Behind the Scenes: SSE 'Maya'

Our SSE journey started in October 2013, where we got a script through from Adam&Eve,
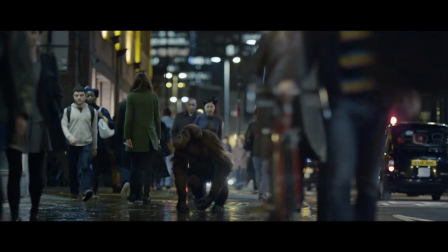0:20 which we looked at and just thought, wow, that's absolutely amazing.
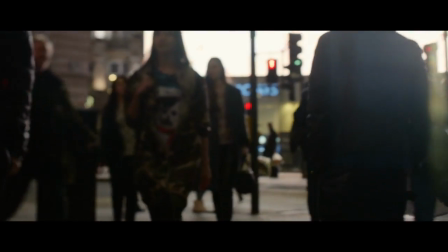0:23 Quite simply, SSE as an energy company wanted us to build a photoreal CG orangutan.
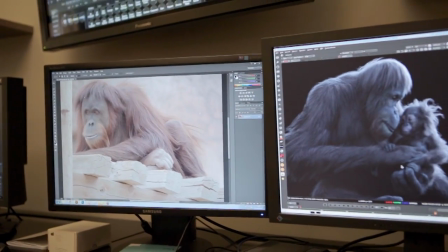0:30 Our final goal was just to create a living, breathing,
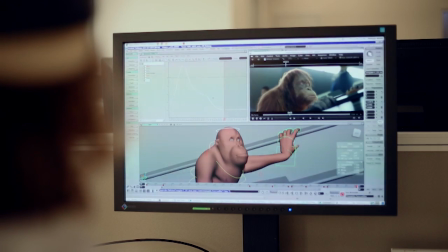0:34 genuine character that audience can believe and relate to. We looked through hours and hours of footage of orangutans to try and work out how they move and how they
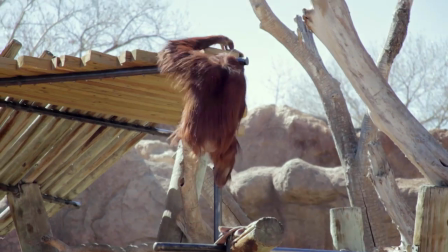0:46 gesticulate and how they emote.
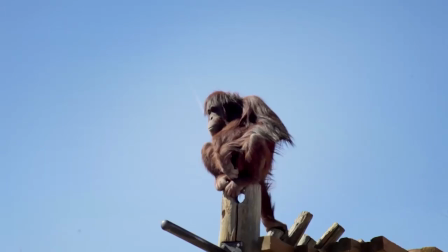0:48 It meant we obtained every useful bit of reference possible, so when we were building the model of the orangutan, we knew exactly what we had to match. Yeah, with this project we were keen not to use motion capture, so
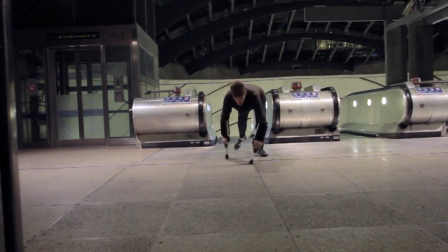1:03 basically for each shot we got an actor, a primate impersonator. We used this as a really good reference.
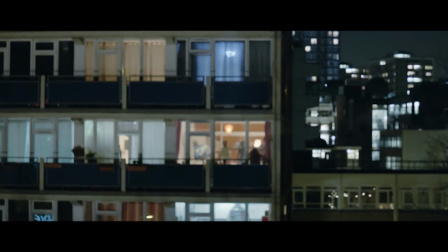1:11 What it allowed the animators to kind of see was important little cues and timings.
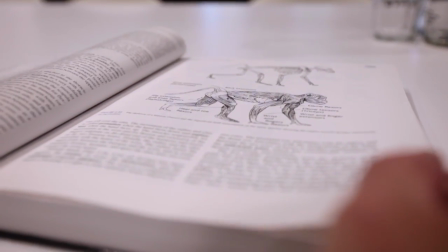1:18 I think what a lot of people don't quite realise is just how much work goes on under the skin with the anatomically correct skeletons that we've built.
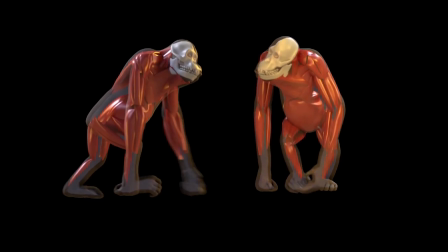1:26 All the work that we put in that works underneath the skin, that really helps us achieve that extra 10% of realism.
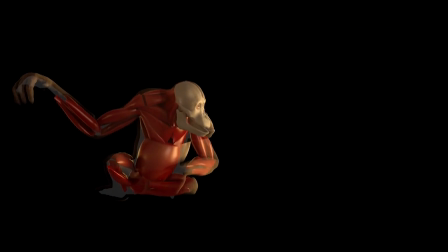1:34 So we put a lot of work into the simulation of the hair and the way it moved, the way it responded to gravity and the way it responded to wind. There was a lot of complicated things we had to do to make it appear natural.
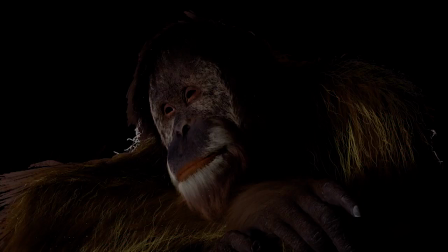1:47 The level of the lighting and rendering, the modeling, it was just so high that for us, for the animation team, was as well something that, put us in a position that we have to really push the boundaries.
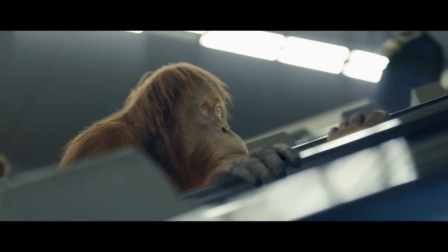2:02 Because of the nature of this job, every shot was so differently lit and had its own kind of criteria.
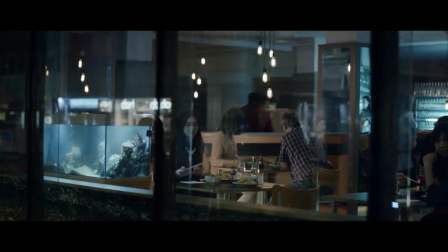2:08 Sometimes it came down to the finer details. It was like the fluid under the eye.
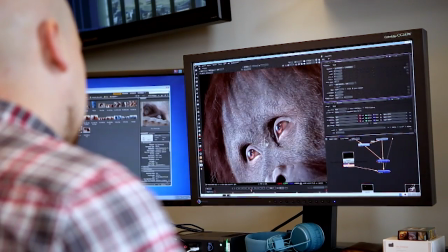2:13 But you could find from one shot to the next, if you overdid it, it might look like he's crying.
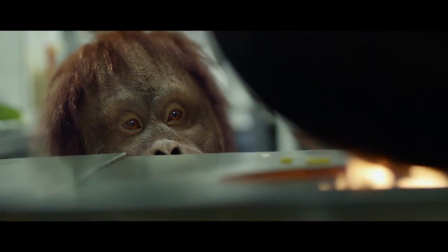2:18 So you had to be quite careful about the amount that you used that technique.
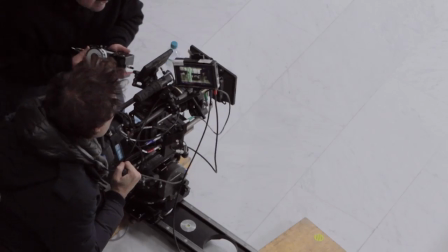2:22 It was our first time working with Frédéric Planchon, who did an amazing job directing the commercial.
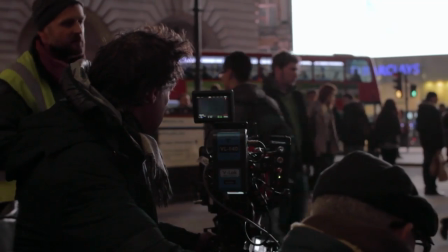2:28 Frédéric made an amazing job of a very natural shooting style and a lot of use of depth of field and reflections,
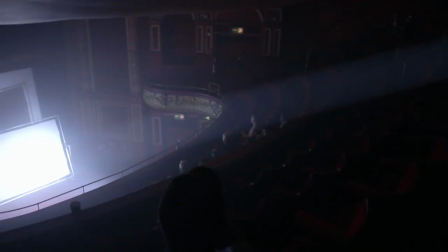2:35 stuff that really helps bed it in, and you don't kind of question the fact that it's CG,
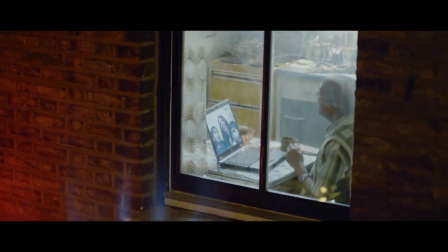2:41 it just becomes part of a beautiful shot. An absolute pleasure to produce. I think particularly because obviously the team that worked on it were amazing.
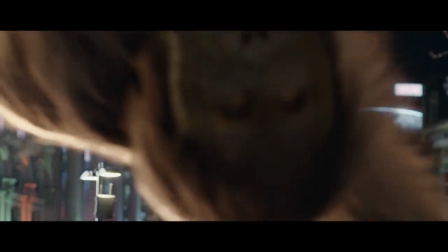2:50 Yeah, when we've been showing the spot to people,
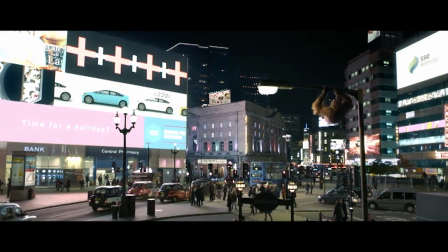2:53 they've been wondering which parts were filmed with a real orangutan, which is a massive compliment to the team.
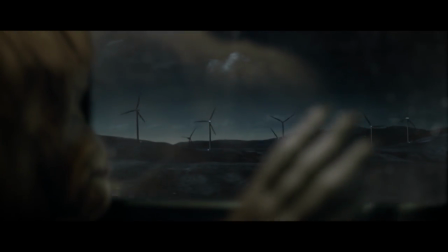3:00 When we got to the end of it and watched the final spot, we were just also blown away that we genuinely believe it's a groundbreaking piece of work for the mill,
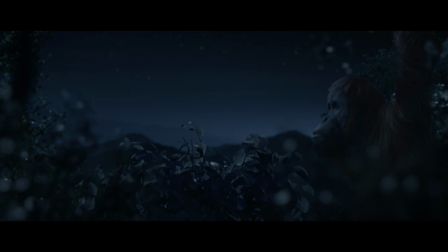3:08 and we're just all really proud to have been involved in it.